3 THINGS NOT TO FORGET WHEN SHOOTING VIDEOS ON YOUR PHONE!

Kevin, how am I doing? Mate, I'm not gonna lie. I've got no idea what's going on. He's struggling.
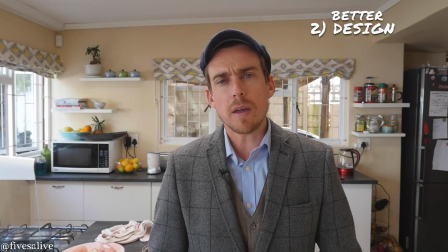(4:18)
Right, folks, this is an example of a background that is uniformly busy.
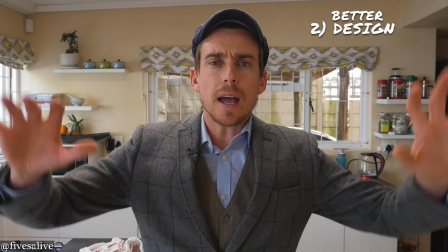(4:24)
Because there's so much going on behind me, it acts as a visual frame around my body.
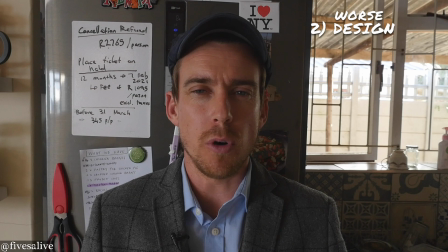(4:29)
This is busy but not uniform. I would call this bat dung.
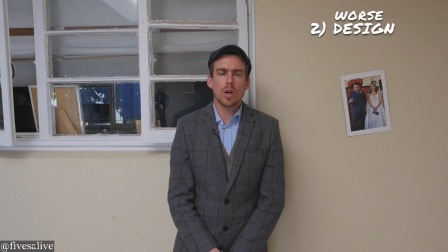(4:34)
All right, welcome to OCD shots.
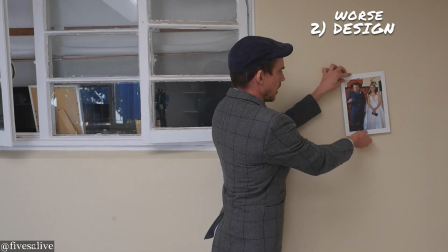(4:36)
As you're watching, the OCD in you wants to just do us all a favor, straighten out the picture, and then begin your soliloquy.
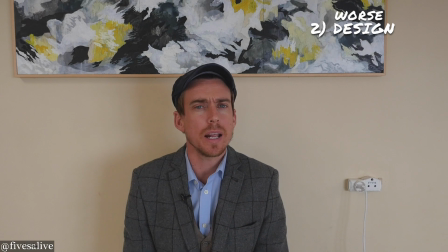(4:45)
It's a simple background, but as you can see, it's not uniform.
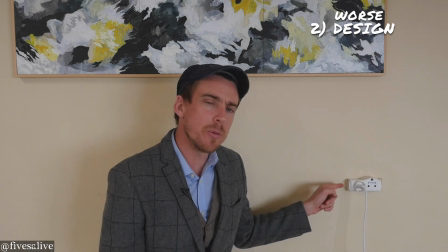(4:50)
This little plug over here is biting me in the...
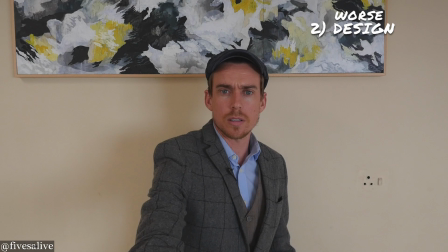(4:56)
Let's see if we can adjust the camera slightly to create a little bit of depth.
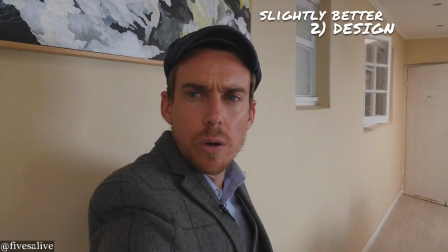(5:00)
Here we go. All right, there we go. Maybe it's a bit better.
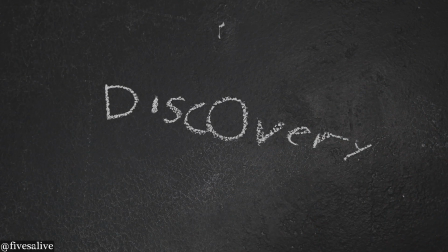(5:05)
What do you think? The last D is discovery. The main thing to keep in mind with discovery is this. Everything communicates. Whether you like it or not, you are saying something to everybody that's watching. Take, for instance, my good friend, hence the name. Take a look at his dress code.
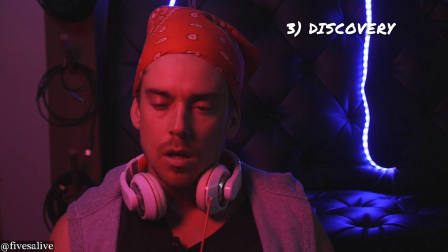(5:23)
Where he's sitting, how he sits, what he's doing with his eyes, his hands. Just from those few video clips, it's clear to see, hence the name lacked a prominent male role model as a child. Now, 4 things to keep in mind as you let your audience discover you.
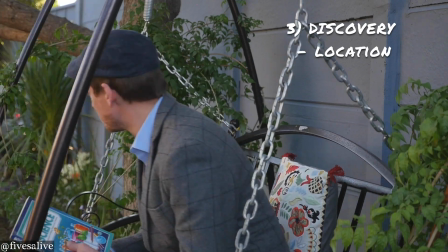(5:39)
Number 1, location. This is an optimum occasion to showcase a little bit more about who you are using your environment.
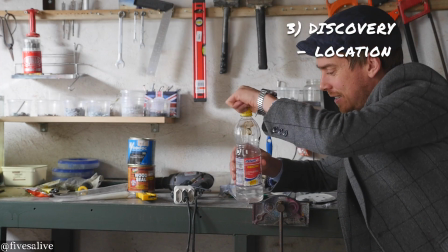(5:48)
Are you a practical person? You enjoy building things, using your hands, getting them dirty.
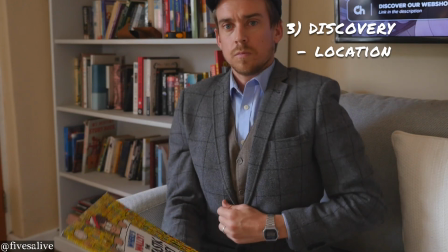(5:53)
Well, maybe you should shoot in your garage. Are you more the academic type? Perhaps shoot in front of a bookshelf.
You're boring, mate. You've always been boring. All right, that's your opinion.
Number 2 in discovery is clothing. Take me, for example, standing here in my tweed jacket with my cap. You've discovered I've obviously graduated cumulonimbus from Oxford. So keep in mind, what you wear communicates. Make sure you match your personality. Number 3 is props. What helps often, if you're talking about a subject matter, is to use a matching prop. What about this? Thanks, Bruce. Folks, the last thing to say about discovery is this. Be authentic. We all want to watch something honest, vulnerable, and true to yourself. Don't be the proverbial David in Saul's armor. If the clothes you're wearing is making you feel uncomfortable, change them. If the room doesn't best represent you visually, change it. If you're a surfer, put some surfboards in the background. If you're a golfer, get the golf clubs out from the cup. Whatever your occupation, your values, your worldview, who you are, help us to see that. And I can guarantee you, if you apply these basic tips to your next video, you're gonna get at least 3 more people watching. So, that's the end of the day. Gavin, how was I? You're a woman. May God richly bless you. Folks, that's all we've got time for today.
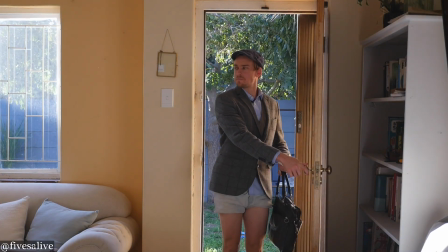(7:26)
Goodbye.
He's out with Harold. He's British, therefore intelligent.
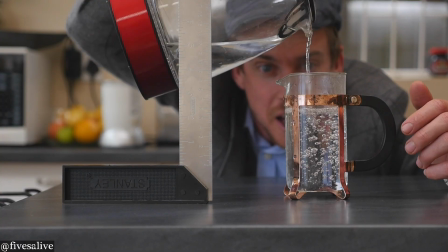(7:34) How to with Harold. How to with Harold. How to with Harold.
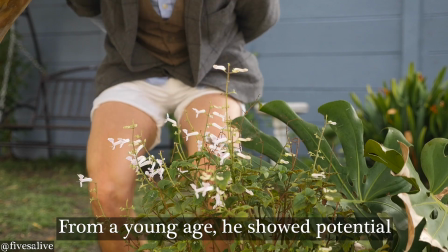(7:41) How to with Harold. From a young age he showed potential.
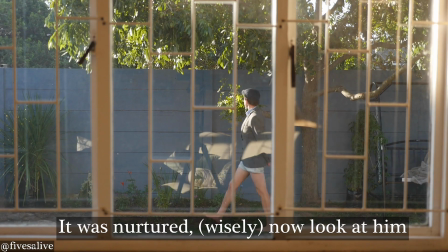(7:47) Good show, old chap. It was nurtured wisely. Now look at him. He can say big words.
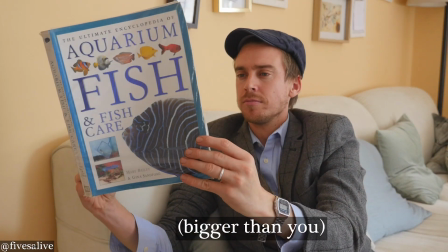(7:54) He can read big books bigger than you. It's how to with Harold.